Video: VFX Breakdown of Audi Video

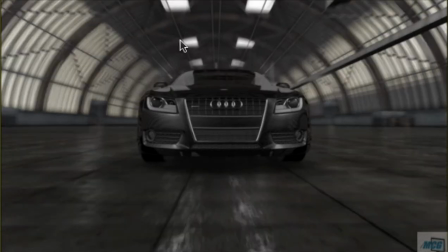[8:19]
Now, since this is a CG composite, it's not as simple as you just add the headlights in and automatically they shine on the ground. There are certain ways that you can do that, but in this particular shot, the lights themselves were just a photo element.
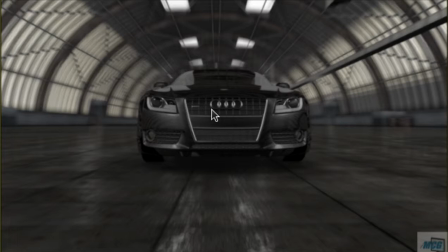[8:37]
They weren't actually a 3D light, which I could have produced in another program and rendered that out. Again, this is another cheat which we can use for this particular project because of the simplicity of the angle and the motion. I can use just a photo
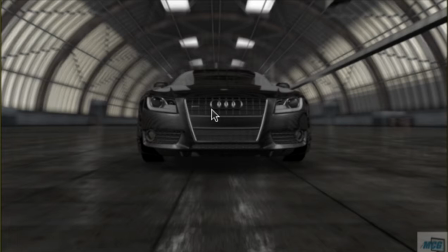[8:56]
light and doctor that up a bit, and then separately add the headlights on the ground, which you'll see in a minute.
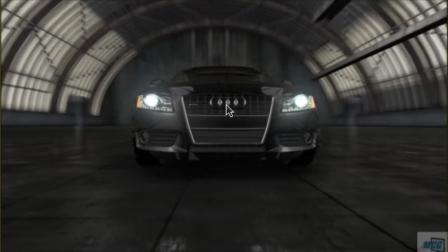[9:06]
Okay, now right there, now these are actually two different elements. You'll see the actual light inside the headlights as well as the LED dots below the bulb. Those were added in first. And now the glow that you see around it, that, like I said earlier, that was a
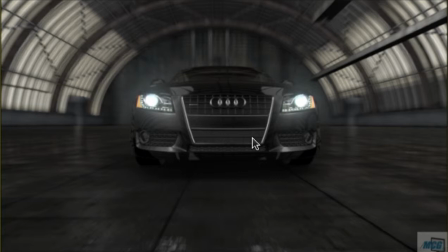[9:27]
blurred shape that I took from the matte of the headlights, and that was just Now, when I say matte, a matte is just an image broken down into its black and white, solid black or solid white elements, and I just took the white shapes of the headlights there,
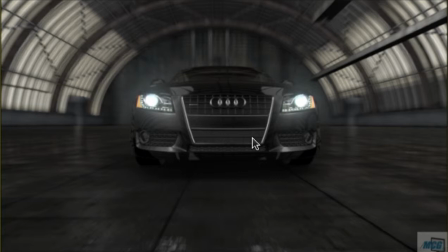[9:45]
and I blurred that out and messed with the opacity and feathered it and gave it some fall off, so it kind of emanates from there and it looks like it's a glowing light, but in actuality it's two separate elements. Now, unfortunately,
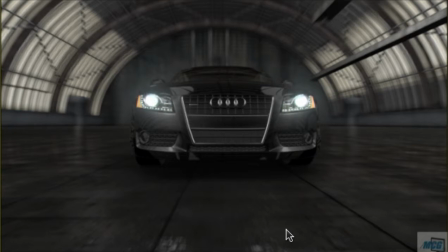[10:02]
those lights, as cool as they look there, are not very realistic without headlights shining on the bottom.
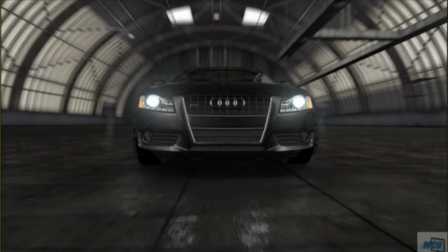[10:09]
And that's just another way you want to integrate your elements together in the composite.
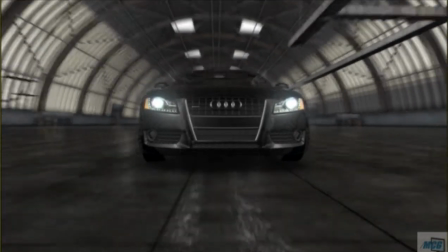[10:15]
Now, you'll see here in a minute, I'll add those in.
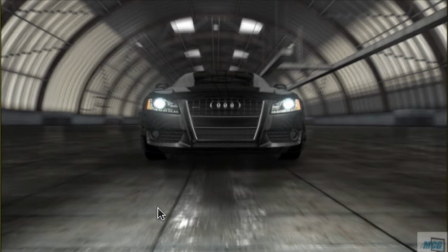[10:20]
So another thing you'll notice is there's a slight... Now, what I did with these here,
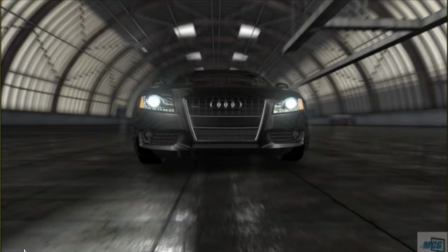[10:28]
with the headlights, is I drew, and if you follow the outline of the white here, I drew roto shapes. And again, I made them white. I messed with the feathering, the opacity, the blur, the fall off, and just made it shine on the ground in the shapes, that headlights would normally shine in.
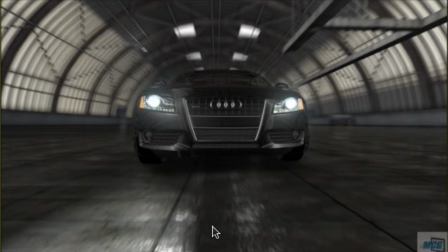[10:46]
And that's just something, there's no real rule of thumb with it. You just have to look at headlights, do your research, check out some reference photos, and try and get that shape just right. Now, one thing you'll notice if you watch over the course of this video is that the car,
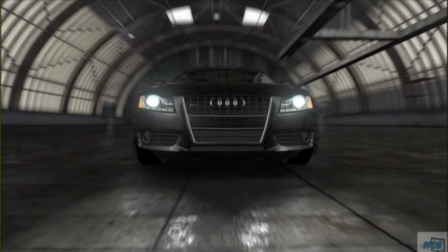[11:03]
to get that effect that the camera is moving equally as fast as the car, well, a little bit faster than the car,
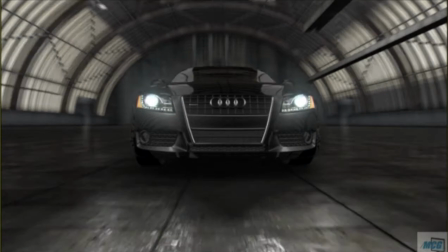[11:10]
you'll notice the car kind of drops back and shrinks as if the camera's moving ahead farther.
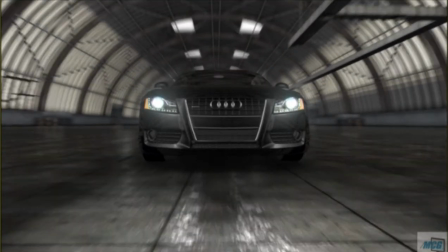[11:15]
Now, one thing I did, and didn't notice it until I put out the final render, and I was like, this is something I need to change.
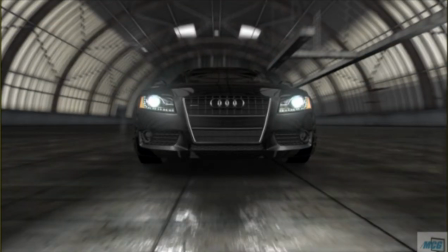[11:24]
And I went back and redid it and then rendered it.
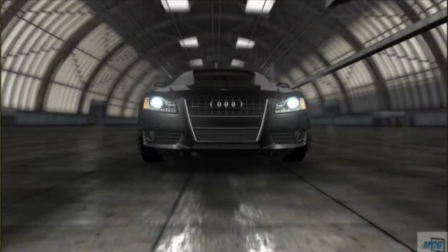[11:27]
I had to add a keyframe in here, and that's for the roto shapes of the headlights.
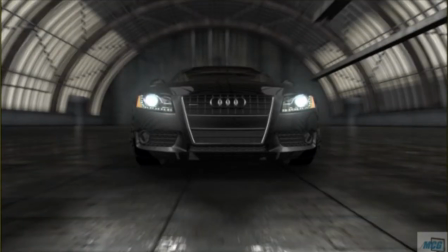[11:33]
And the reason why I had to add two keyframes, actually. One in the beginning here to lock it in place with the car, and then one in the back.
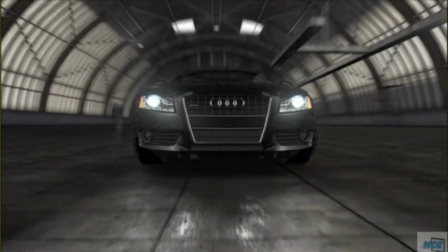[11:41]
Because if you notice, the car slowly drifts back. Now, if I wouldn't have added the keyframes, these headlights,
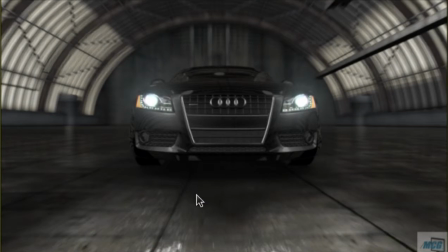[11:49]
they would have stayed up here in the beginning, and it wouldn't have made sense for the car to drop back and the headlights not to move with it, because the headlights are fixed. They're in one point, so wherever the car moves, the headlights must also move.
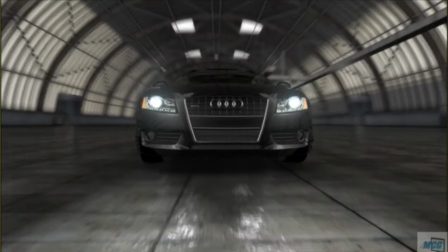[12:01]
So that was just another element I added to it. Now, it's not done here.
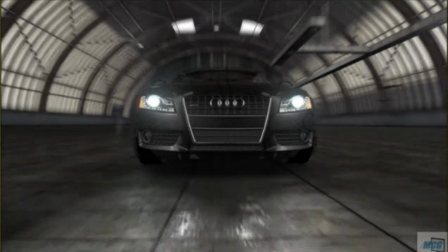[12:06]
Another thing I did was adjusted.
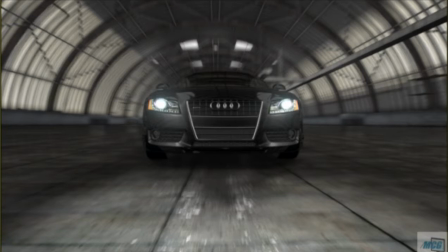[12:10]
I used a color correction node, and I adjusted the master color as well as the reds and the blues. Now, what I tend to give it that more film look.
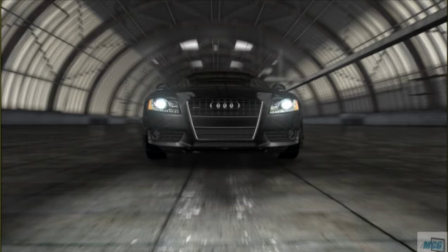[12:23]
I wanted to, and also the look of being in normally an airplane hangar, if you're in there and there's no lights on. Now, there are the skylights up top, but they're just letting in natural light. They're not going to be as bright as fluorescent bulbs or anything else that you'd have inside a building.
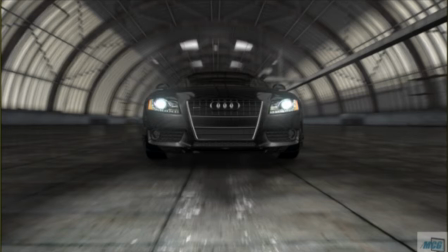[12:41]
So what I did was I actually lowered the red levels, and I raised the blue levels a little bit just to give it that sort of cyan tint to it. That little bluish tint that looks really great in most films.
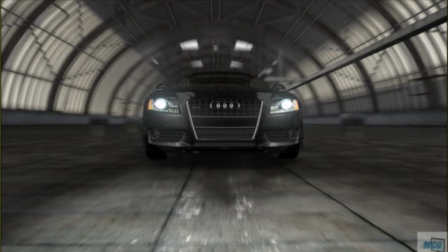[12:57]
And I also I used an S curve on the master color correction node, and what I did was I made I made the darkers darker, and I made the whites and the lighter colors a little bit lighter,
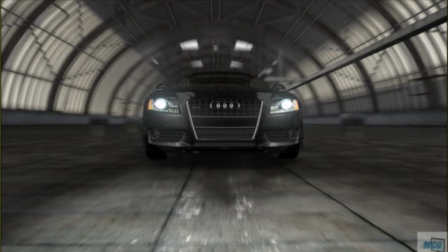[13:14]
not too much, but it really gives it that nice film and as well as realistic look to it. Because otherwise it looks too CG like, and I think it does the trick.
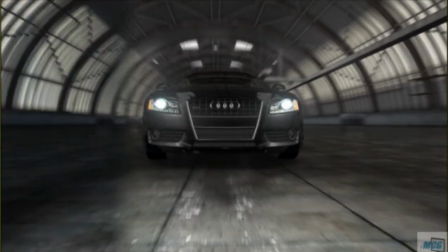[13:24]
But you can see it in this next still here, where I just add that color correction and then boom.
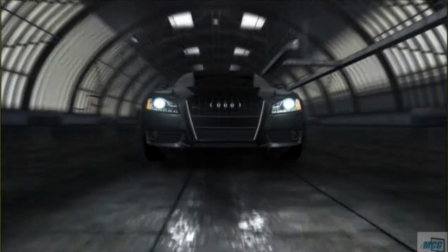[13:30]
Now right there, I think that really hits it off.
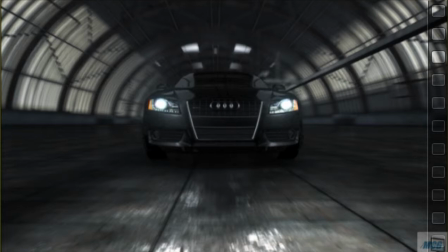[13:36]
So yeah, that's the end of this video, and really all I wanted to do was just, I feel like unless people have had background in this industry or background in what I do here,
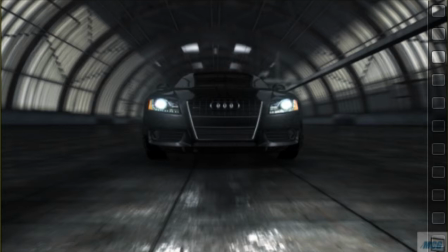[13:51]
they really, it's difficult for someone to appreciate exactly how much work goes into it. I mean, you may see, just like you'll see a car commercial, or you'll see a commercial for a new video game or a new movie, and you'll see the effects, you'll see what's happening,
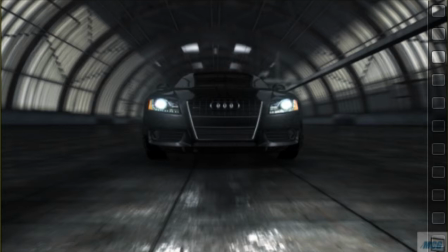[14:07]
but you don't really understand what's going through it, only because you haven't learned it. That's one of the things I find most exciting about this field, is that just I'm constantly learning how, that's how that's done. Seeing a movie like
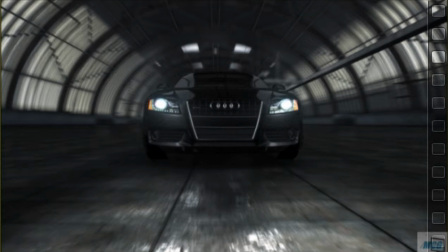[14:24]
Transformers before I started going to the school, and I'm like, that's a really cool movie, cool. And then seeing it again after I'm well into this course, I'm well into my senior year, it amazes me, just all of the work that went into that movie was incredible.
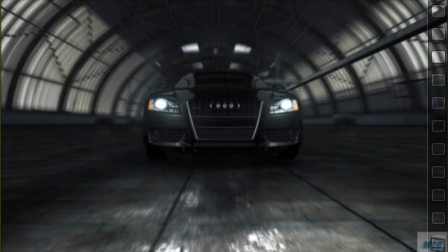[14:44]
Regardless of your feelings on the film itself or the actors or the director, it doesn't matter. The CG work on that was incredible. And basically what I'm trying to do with this video is just show to people who aren't knowledgeable in this field,
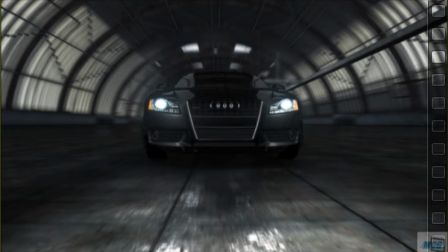[14:59]
the work that does go into it, and the different steps, and really there are a lot more steps. I just showed you, this is just the finished product, which I rendered out at different stages, which weren't even all of the stages.
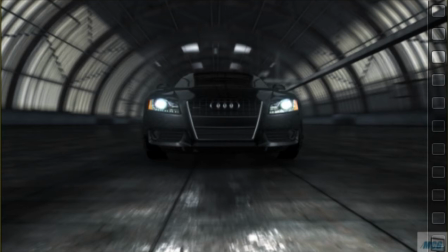[15:14]
They were just the major stages, because really for every transition I showed you on here, there was about 4 or 5 different elements that were mixed together just to give that added effect.
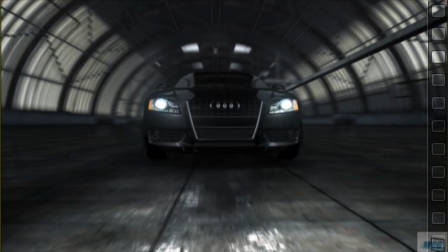[15:29]
And of course, each one of those elements, it takes time to composite them, and as well as model them, texture them, light them. Everything in this field does take time. It's by no means at times it does. If you do it right, you really nice finished product. And that was the point of this video.
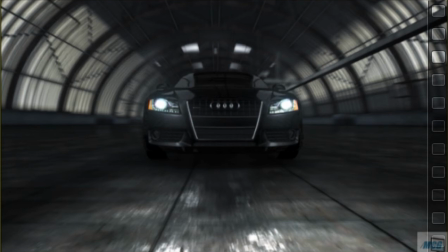[15:49]
So I hope you enjoy it. If you have any comments or questions, feel free to ask me via email, Facebook, phone number. My website's on there. And this has been another Martin Computer Graphics video. Thanks for watching.